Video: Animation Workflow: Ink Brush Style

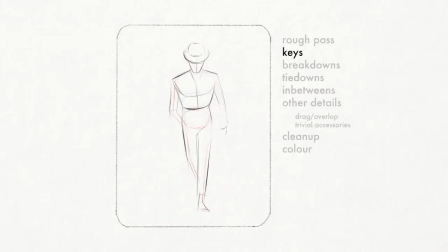(4:10)
I continued to build on my rough past, though I'm still focusing more on the acting and feeling rather than accuracy. That can be fixed easily later on. One thing I'm doing ever so slightly to help convey weight is to offset the timing of different limbs.
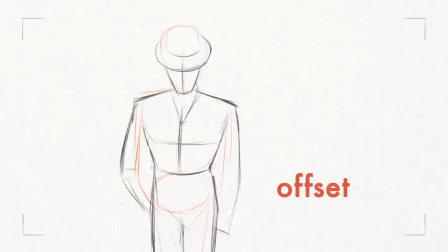(4:24)
Specifically, notice how the head comes down at a different time than the shoulders. This is another variable to consider.
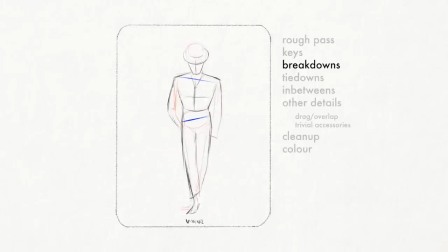(4:30)
Also notice that the angle of the shoulders is opposite to the angle of the hips. This is your body trying to stabilize itself. This is the stage where I revise my drawings and fix any volumetric inaccuracies.
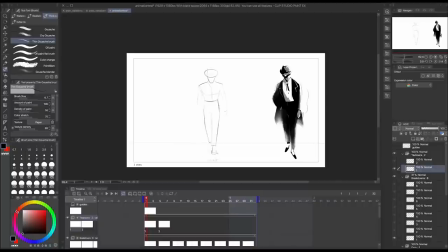(4:42)
A lot of flipping back and forth, checking proportions. I'm working on a walk as viewed from the front, and because of the angle, the figure mostly stays confined to a certain area. I don't have much space to use to communicate movement. This means I need to pay extra attention to how I sculpt these limbs so that it's clear they're moving back and forth.
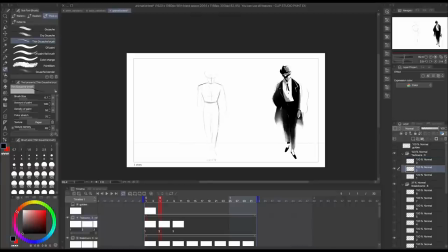(5:01)
What can be helpful is paying attention to if your line is concave or convex.
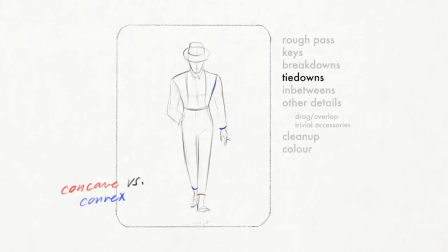(5:06)
For instance, as the torso twists back, we see less of the arm, the line rounded outwards helps conceal it. As it twists forward, we see more of the arm, and the line rounded inwards helps reveal it. This simple shifting from concave to convex helps create the illusion that your flat drawings have dimension.
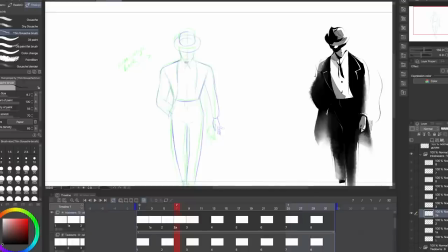(5:25)
If I've done a good job with my tie-downs, in-betweens should be fairly straightforward.
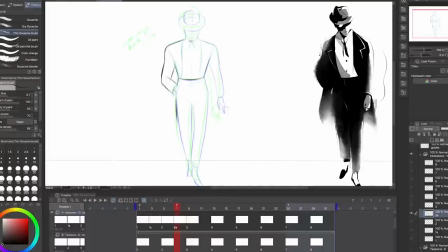(5:29)
Essentially, I'm creating drawings in between the ones I already have, smoothing out the action, using the blessed onion skin tool to make my life easier.
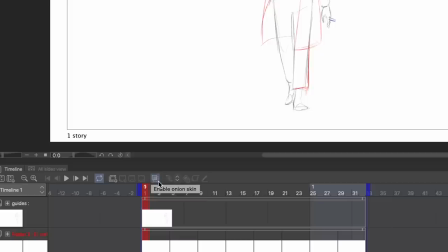(5:37)
Basically, it shows the previous and next drawings in your animation.
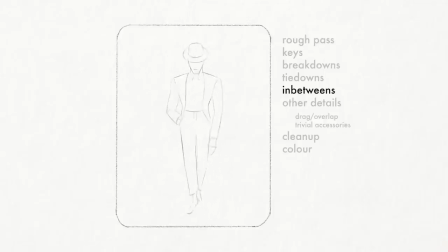(5:40)
Once I'm satisfied with how the body looks, I'll move on to adding elements that follow its movement, namely clothing. As my character walks, the wind is going to ruffle different areas to different degrees. Pants that were built to fit are going to catch slightly in the wind. Meanwhile, the tie hangs loose and is free to roam. When animating things that are difficult to predict, I don't try to plan key poses like I did with the walk.
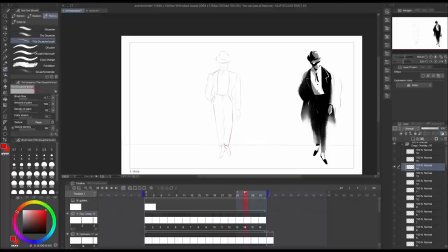(6:03)
Instead, I animate straight ahead, or in other words, chronologically. This involves feeling out the action and using what you know about physics.
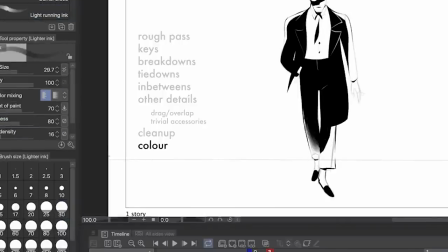(6:11)
If I respect myself, I'm not going to paint all of this on one layer because that would be massively time-consuming. The lost edges here require a lot of blending, and I don't want to blend into the wrong place and have to redo a finished area. So I'm going to analyze which components I want to remain separate from each other.
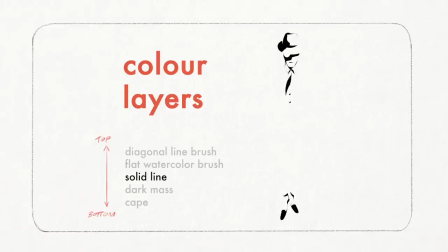(6:31)
Let's go through each of the layers. I have one layer for solid lines where no blending occurs, another for the dark mass of the body where blending will occur.
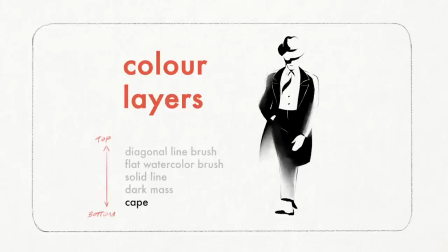(6:39)
I will separate the cape from the body, mainly because I don't want the blending to interfere with the hands or pants. One layer will be reserved for the specific brush I used to introduce midtones, and last, a layer for the rake brush I used, the cherry on top detail. This stage took me a full day.
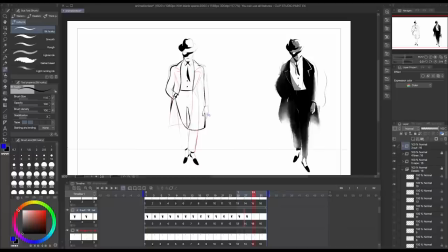(6:56)
Overall, I gotta say, my experience using Clip Studio Paint to animate has been pleasantly smooth.
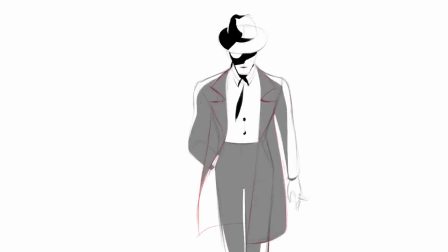(7:01)
As someone who has used dedicated 2D animation software such as TV Paint and Toon Boom Harmony, this was really easy to learn because of all the similarities in the interface.
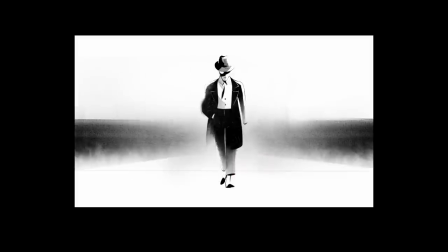(7:11)
The translucency of the watercolor reminds me of smoke, and I want to build on this effect, so I'm going to create a background that will hopefully immerse the viewer a little more. The default brushes on Clip Studio Paint are pretty nice, but there are a few textures from Photoshop I miss using.
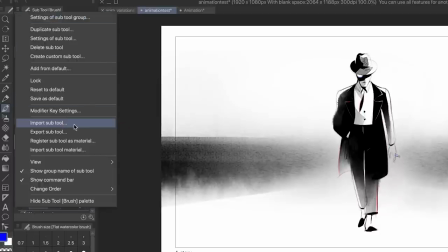(7:26)
Thankfully, that's not a problem. I can import Photoshop brushes. I'm keeping my background as simple as possible.
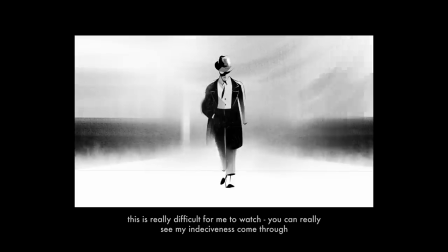(7:32)
I don't want it to distract from my character, so I'm making sure he resides in the area of greatest contrast to draw the eye. Once I have my background, I'm going to export and bring my files into After Effects to, well, play with effects.
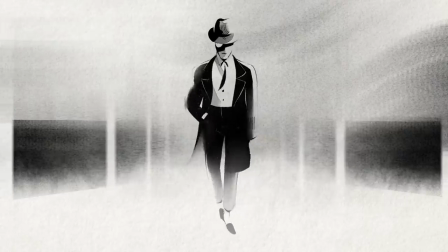(7:46)
Again, here's my final thing. Let's break it down from bottom up.
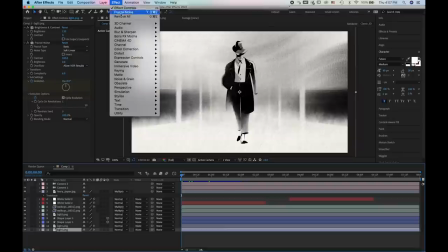(7:50)
There's a lot you can do in this program, and I encourage you to play around with the settings, especially the effects tab.
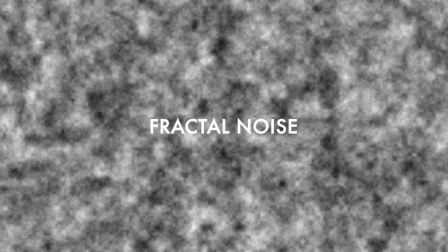(7:55)
You'll find some pretty wacky things like fractal noise. Looks kind of bad on its own, but it reminded me of water, and I thought it would be cool to use on my inky background.
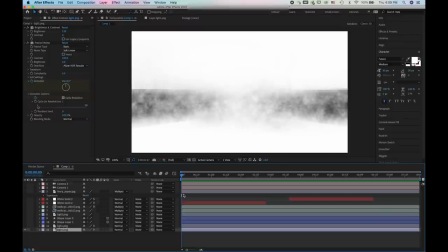(8:03)
Of course, I don't want it to be this obvious, so I'm concealing it behind a semi-transparent copy of the original background.
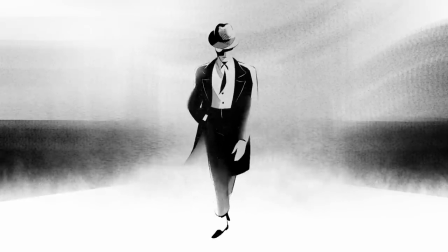(8:10)
To give a sense that my character is moving forwards, I'm going to add vertical columns to each side and make an endless hallway effect.